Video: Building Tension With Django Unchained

You are quite the dapper European gentleman.
If these two quick cuts were done from anyone's perspective, it would be Steven's. This is when he notices that there's something deeper going on with this relationship between Broomhilda and Django.
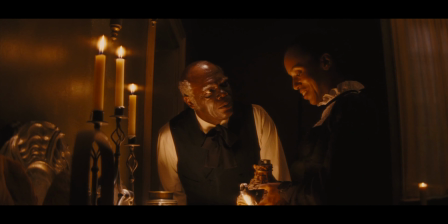262s
And that's when his suspicions start to arrive and he confronts Broomhilda and she swears that she doesn't know Django.
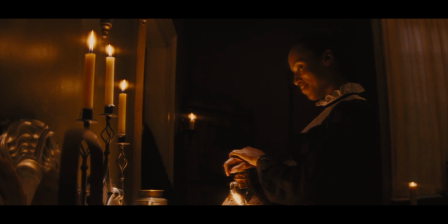268s I don't know him.
Back in the dining room, this is when the focus shifts to Django.
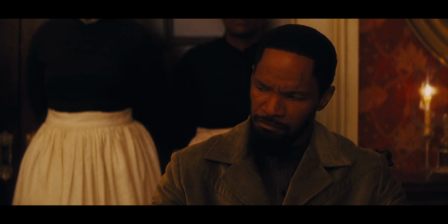275s
As I mentioned before, all of Schultz's shots were focused on him. But as you'll notice, shots become two shots between Django and Schultz.
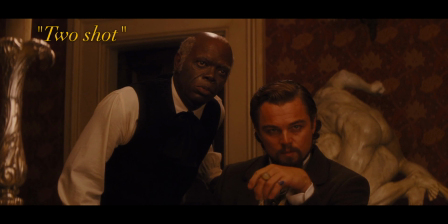282s
And the reverse is a two shot between Candy and Steven.
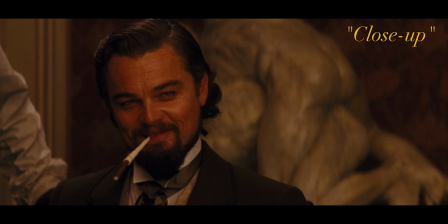286s
But still managing to keep the ruse up, trying to keep the negotiations between him and Candy, which is shown here in a series of close-ups of the two of them.
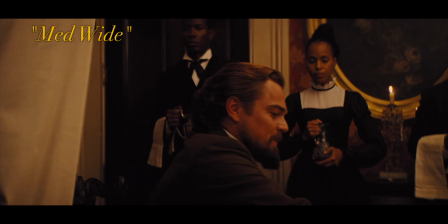294s
But then we cut to this shot. Notice the framing of this shot. Hildy is very dominant in this frame.
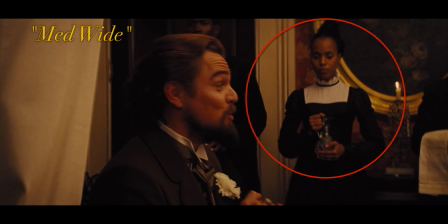301s
Our eye is drawn to her before it is to Candy. Again, this is deliberate composition.
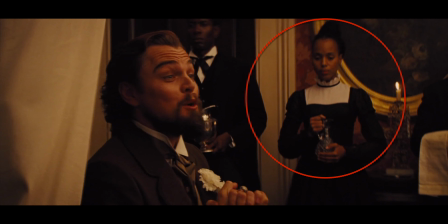306s
This is establishing that the focus of the scene is shifting, and this shot moves from dominantly on Hildy
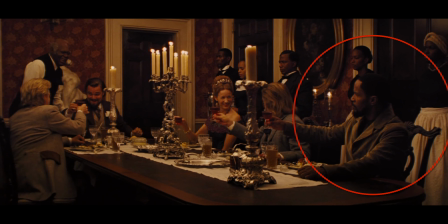314s
to Django. It's luring the audience into a false sense of comfort that everything is okay. But there's something else that I want you to notice through this entire scene: the lack of music, but not the lack of rhythm. I'm not talking about the rhythm of the cuts nor the rhythm of the dialogue, but the rhythm of this clock. Now, what do we think when we think of a clock? We think of time, correct? Why is this clock so loud? Why can we hear it so prominently in all rooms during this scene? This is Tarantino telling us that it's only a matter of time before something happens. The sound of the clicking clock gets in the back of our minds and provokes anxiety. And that matter of time happens right now. And notice again the two-shot that Django and Schultz is in. Remember, the focus has shifted from the Mandingo fighters to Django and Hildy.
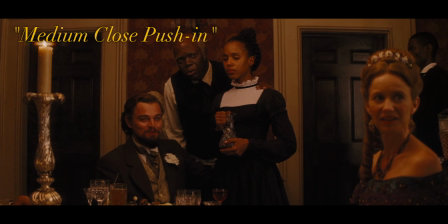364s
Tarantino is visually telling us what to pay attention to. Even here, when Schultz is speaking, the focus is on Django.
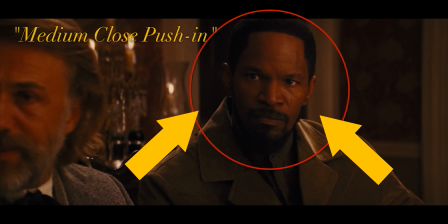371s
And the tension is pushed even further with this slow push-in.
I haven't.
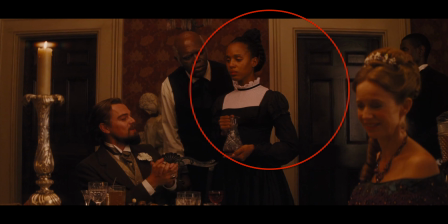375s
You see how Django and Hildy are positioned in similar areas of the frame? That is, again, intentional composition.
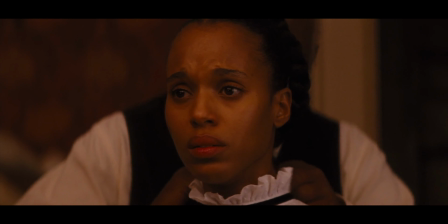382s
It's showing their unity of embarrassment and anger, which is also in unity with the audience.
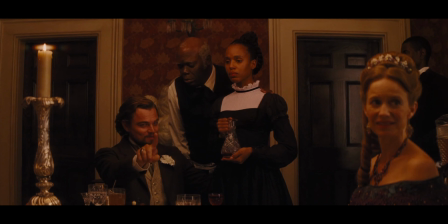387s
Everything is done to make us feel. The composition of this image shows that Hildy is the most important part of it.
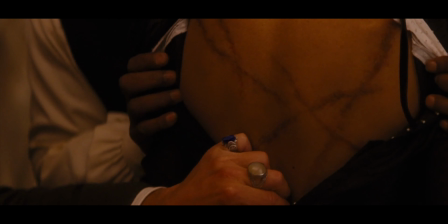392s
They're parading her around and showing her scars. Remember the quick cuts when we had the close-ups of Django and Hildy?
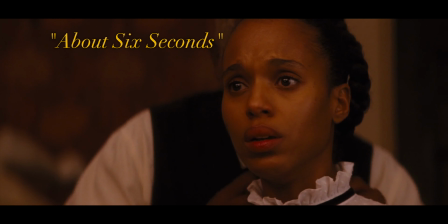398s
Those close-ups were foreshadowing something. We see a close-up of Hildy and Django again. Only this time the cuts are much slower.
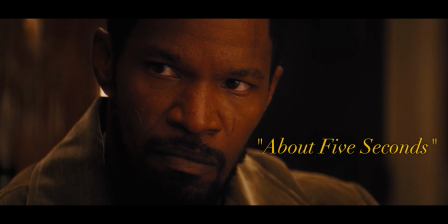408s
And this is where the tension really starts to build.
He is a man of medicine. I'm sure it would fascinate him to...
Just like they couldn't hold back the emotion of the excitement that they were feeling, they can barely hold back the emotion of the anger and embarrassment that they're feeling. Going from these wider shots to these close-ups of Django's face, Hildy's face, and Hildy's back puts the audience right in that tense moment. We feel those same feelings that they're feeling.
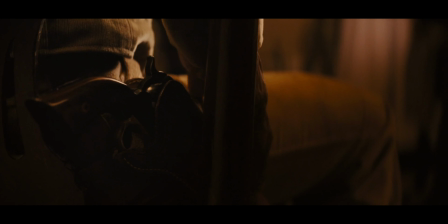433s
But more importantly, we feel the boiling tension about to erupt.
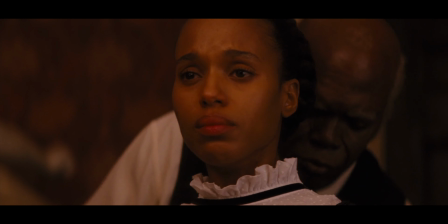438s
The most important part of tension is it needs to be released.
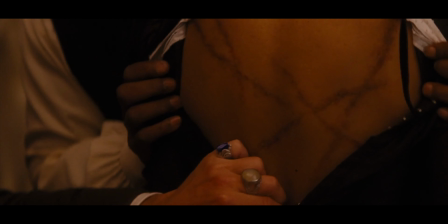441s
And in this case, the release is Calvin Candy's sister stopping him from parading Hildy's back around like some sort of messed up painting.
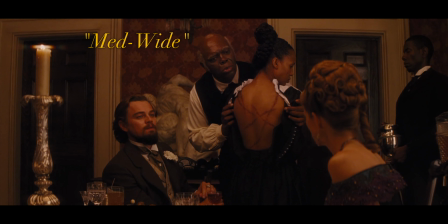448s Calvin!
And visually we're released by going back to a wider shot, but the tension is still there.
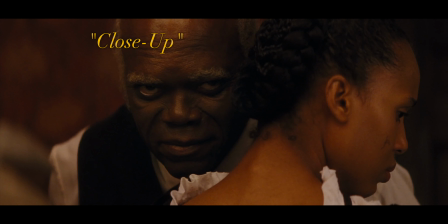455s
It's just a brief moment of release that we're allowed. Then we get this close-up of Steven. This close-up is only important to the audience. Why do we need to see Steven's face? Well, because of the seeds that have been planted beforehand. We already know Steven has an issue with Django. We already know that Steven has had, in this scene, suspicions of the relationship between Django and Hildy. And now, through the audience's dread, through this close-up, his suspicions are being confirmed. If you notice, every time the tension is being pushed further, it's being done so through close-ups.
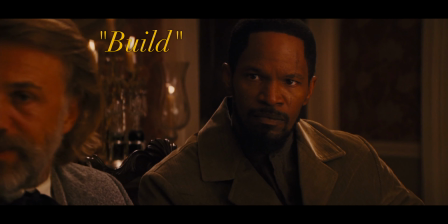484s
Watch, here the tension is building further, here even further. Here the tension is at its breaking point.
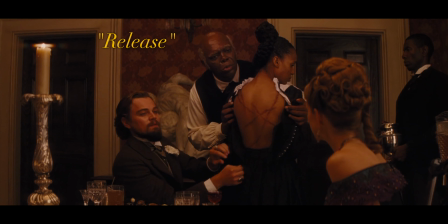492s
And finally, the tension is released. And it's released by giving us a wide shot. Now our heroes are in trouble.